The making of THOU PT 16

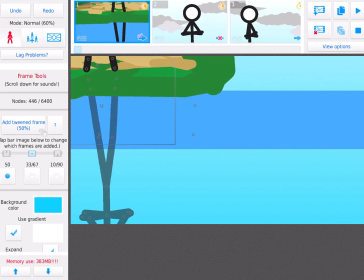0:00 Alright, so, hey guys, I am back, and I decided to do something interesting and do a behind-the-scenes video, well, kind of a behind-the-scenes video of this animation,
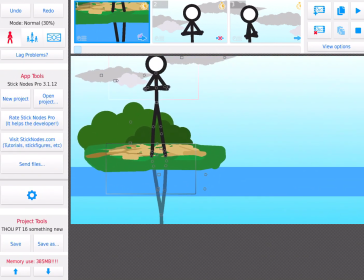0:18 which, at the time of recording this, isn't posted yet, but this is the next episode of the Hero of Universes,
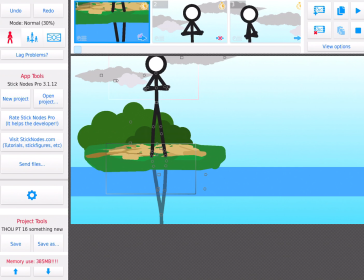0:31 and actually, you're probably watching this after you've watched the Hero of Universes Part 16. So, I'm just showing off some of the things that happen in this animation.
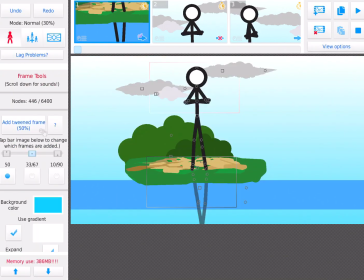0:48 Okay, first off, when we start, we see a reflection in the water.
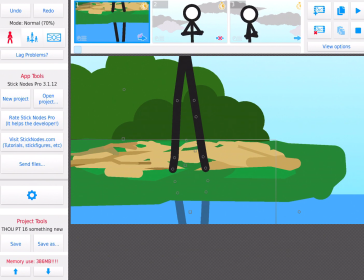0:57 In fact, the platform he's standing on is actually supposed to be for like a mountain background.
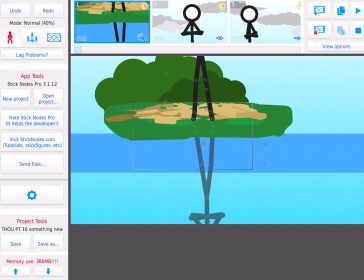1:02 I thought it looked good for like a little platform. So, this whole area is just this small.
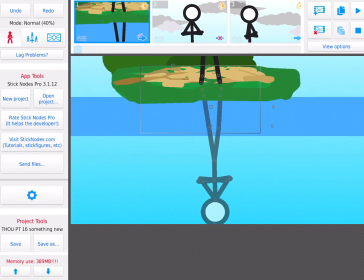1:10 And I just copied the figure and pasted it upside down and hid it behind.
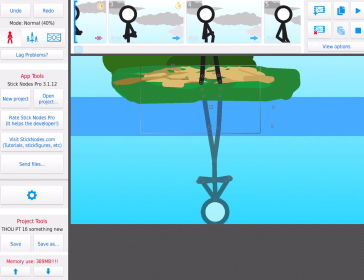1:18 But yeah.
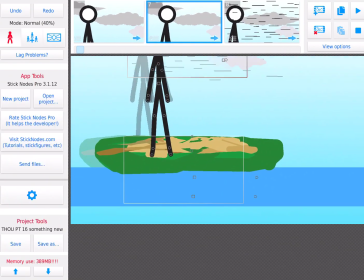1:21 Then, when the camera pans up,
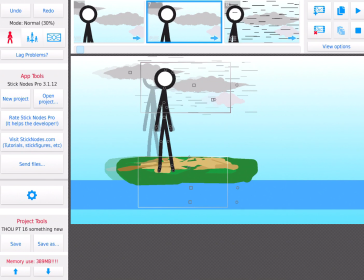1:25 I didn't move the legs because, well, it's below the camera. You won't be able to see it, so why animate it? And then the camera starts panning, although the camera doesn't move at all.
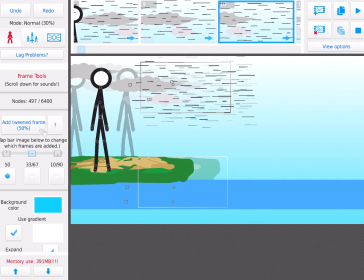1:44 The background starts moving though.
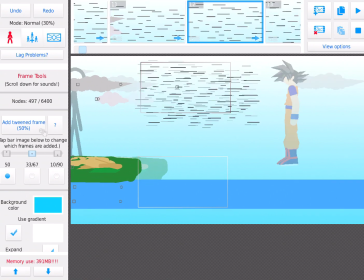1:47 And then, as you can kind of see, the next frame, Goku shows up.
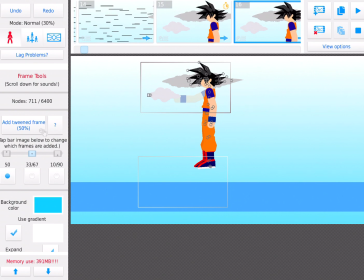1:54 And then now he's moving into frame. And there's no platform underneath him because you wouldn't see it anyways.
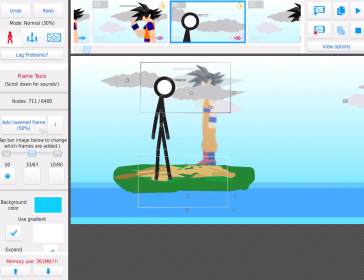2:05 So,
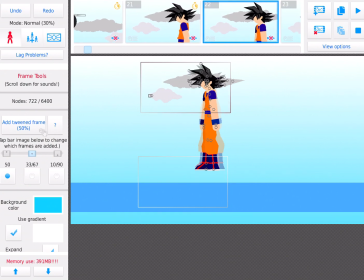2:08 then it goes all the way over to here. This is 3 different models.
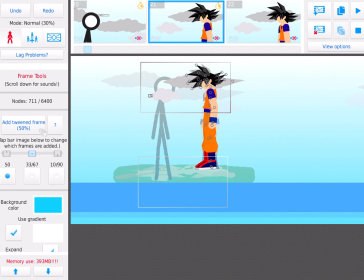2:14 I didn't make any of these models, by the way. The only one I made was the one for James,
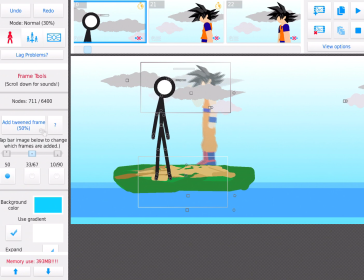2:23 but all it is a model that comes with stick notes, but I just added hands to him.
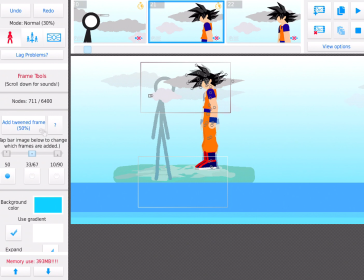2:32 And then I decided to make him turn to the side,
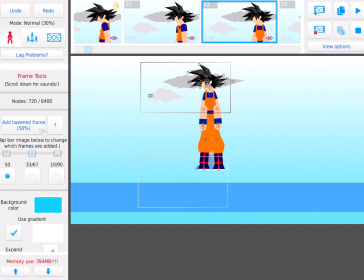2:39 and I had to modify the models a bit because the head would have turned with him.
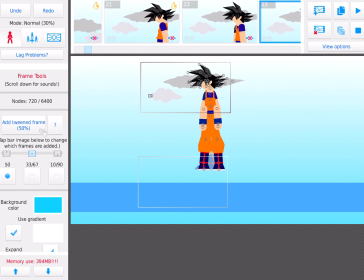2:44 So I just took the head from this model and put it on this model and this model.
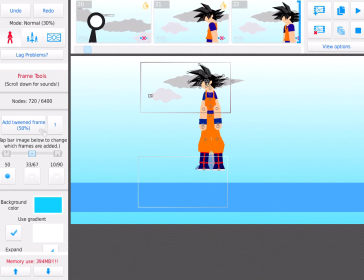2:53 Just try to line up the head so it looks like it just turns. And for the hair bounce, basically when he shifts forward, his hair moves up a little,
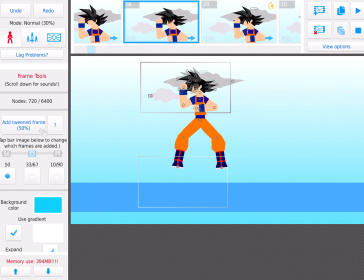3:08 and then it bounces downwards farther than what it did, and then it bounces back up into place.
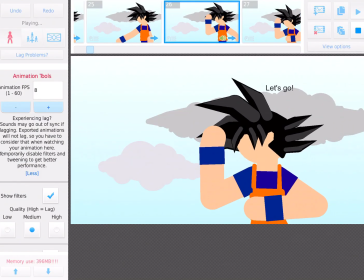3:15 So it just gives that little bounce.
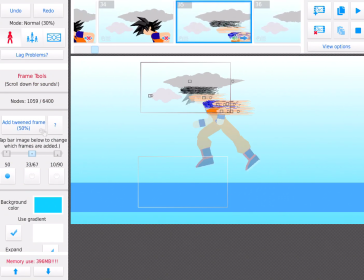3:21 And one thing you wouldn't see in the animation is I did act, well, you probably will see it for like a little bit if you look carefully enough.
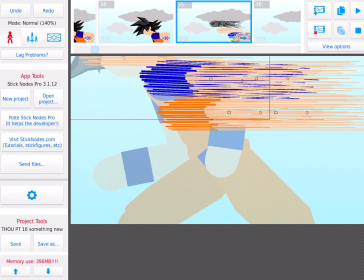3:36 There's actually some dash effects that I colored
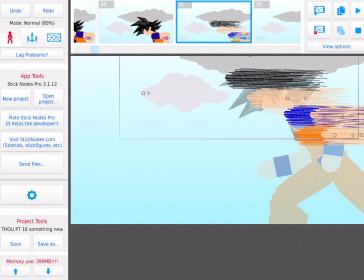3:41 the colors that are of Goku, so it looks like he's dashing.
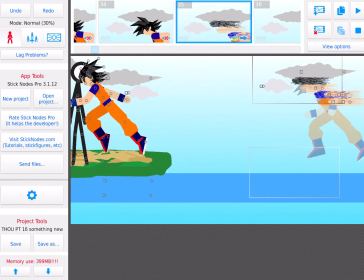3:48 And this is another thing you probably won't see because this is a non-screen frame, so you won't even see him move like that.